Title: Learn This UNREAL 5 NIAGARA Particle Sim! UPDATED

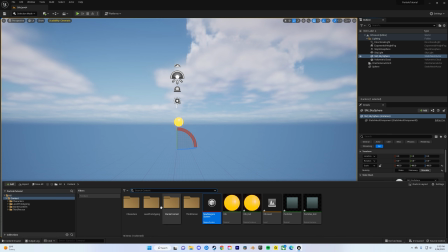(8:31)
So now you drag and drop your Niagara in, and then if you
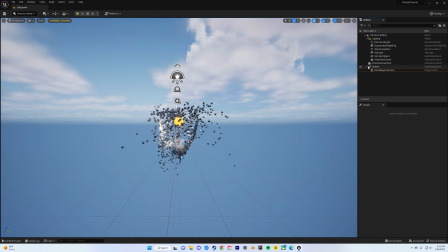(8:36)
literally drag it over sphere and let go, it'll parent to the sphere. So now every time you're moving the sphere, the Niagara will follow it. Click on directional light. We want the light to be kind of dim, so it's like mysterious. So I'll do 0.05. There we go.
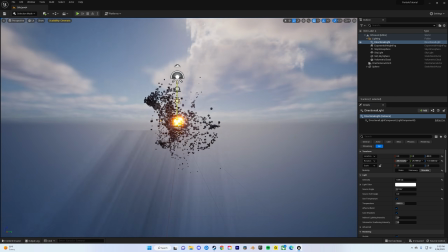(8:59)
Now rotating the sun a little bit, trying to get it further back so it's like a midday look.
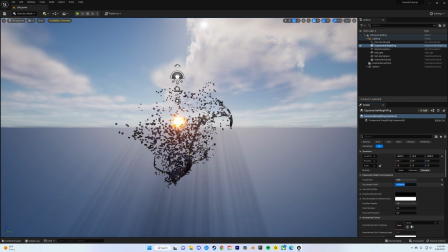(9:04)
And then exponential height fog, just fog to the highest.
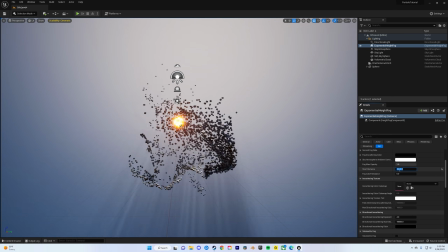(9:11)
Start distance, let's put that about 3,500 so it starts past the sim.
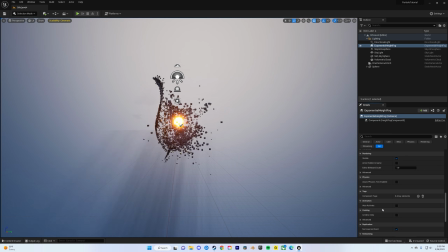(9:19)
You don't want it to be actually be on top of the sim. Volumetric fog, increase that to as high as you can.
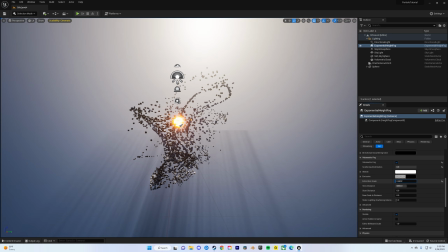(9:27)
You can play around the extinction scale. I will go
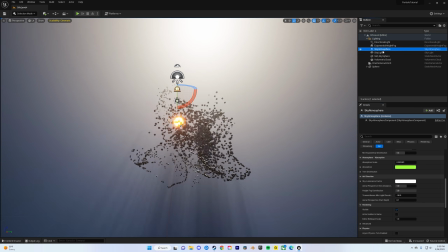(9:35)
1.6 for now. And then delete these. We don't need any of them.
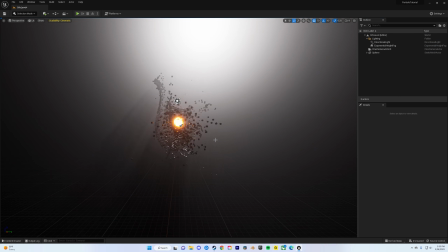(9:43)
Cool. So now all you have is the fog and the directional light.
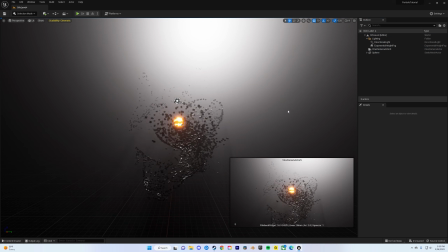(9:52)
And then if you click on the camera and do this little pin, it'll pin the camera. So you have like one constant view to design around. So go to volumes, add a post-process volume. Immediately always do this, click on infinite and allow infinite bounds. Find exposure.
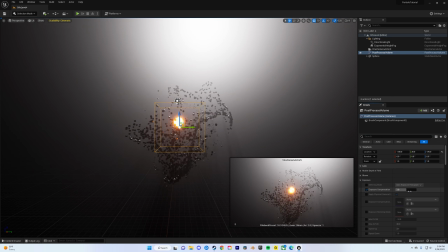(10:12)
I usually tweak exposure just to get like the light dialed in perfectly.
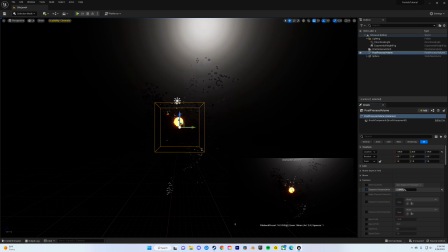(10:20)
A little lower. Negative 1.4.
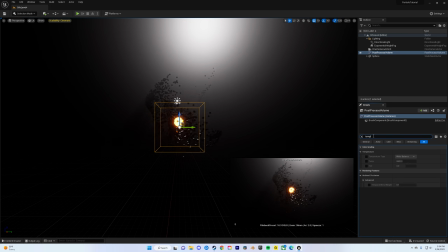(10:32)
That looks good. Temperature. Actually, I don't want to do that temperature. I like doing the light's temperature.
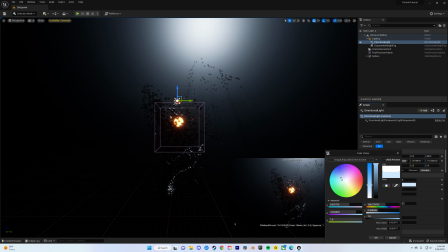(10:38)
So open the directional light, and then you can change this temperature here to a little bit of a blue. Kind of get like an orange and tealish look. There you go. I like that.
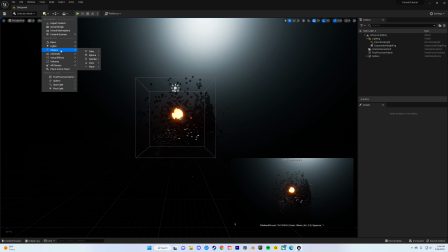(10:57)
And now let's add, so go back to the shapes, lights, and add a spotlight. This is going to give a little more texture to the front because the light,
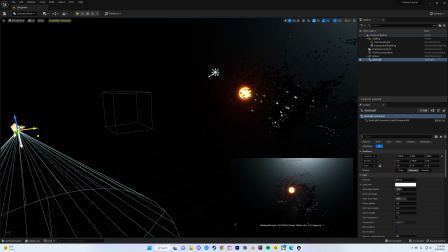(11:10)
it's kind of one note if it's only coming from one direction other than the emissive orb in the middle.
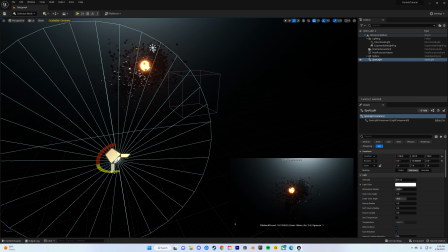(11:21)
Also, how you set it up will kind of change how much the light's giving off.
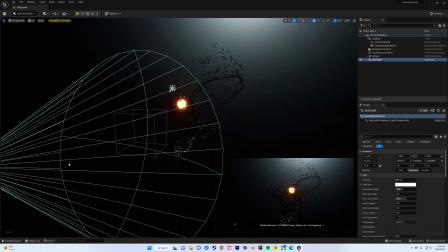(11:30)
So this is my spotlight. Gonna point it over at the orbs.
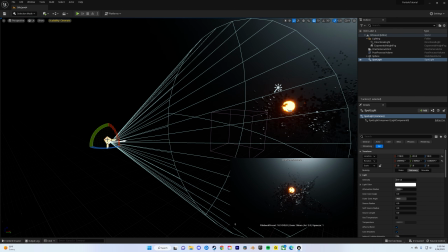Kind of getting it almost like the opposite end of the directional light, so they're kind of filling up the holes of all the shadows. So let's increase the intensity all the way.
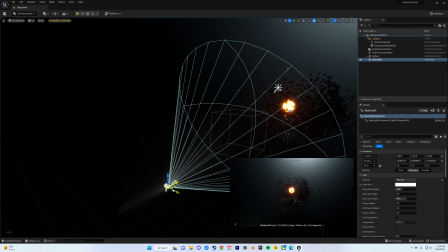(11:55)
And then we'll move it nice and close so you can see like where it's actually affecting.
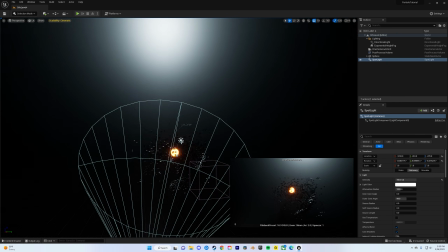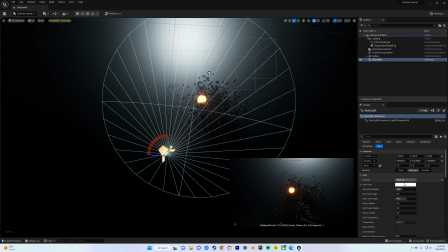(12:07)
Make sure it's on it. Actually, we can change the color to, let's go green.
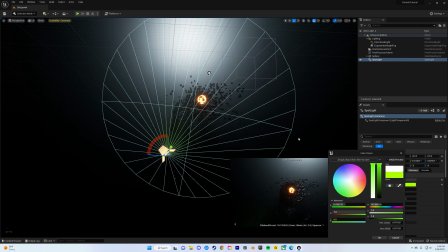(12:12)
So it really stands out what it's lighting up. So move it forward from here.
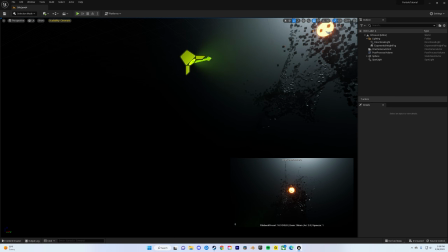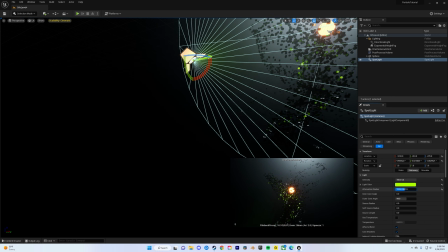(12:24)
Yeah, increase the radius. So now you can clearly tell like all the light that's coming from the spotlight. So you can kind of key in how much light you want it to be.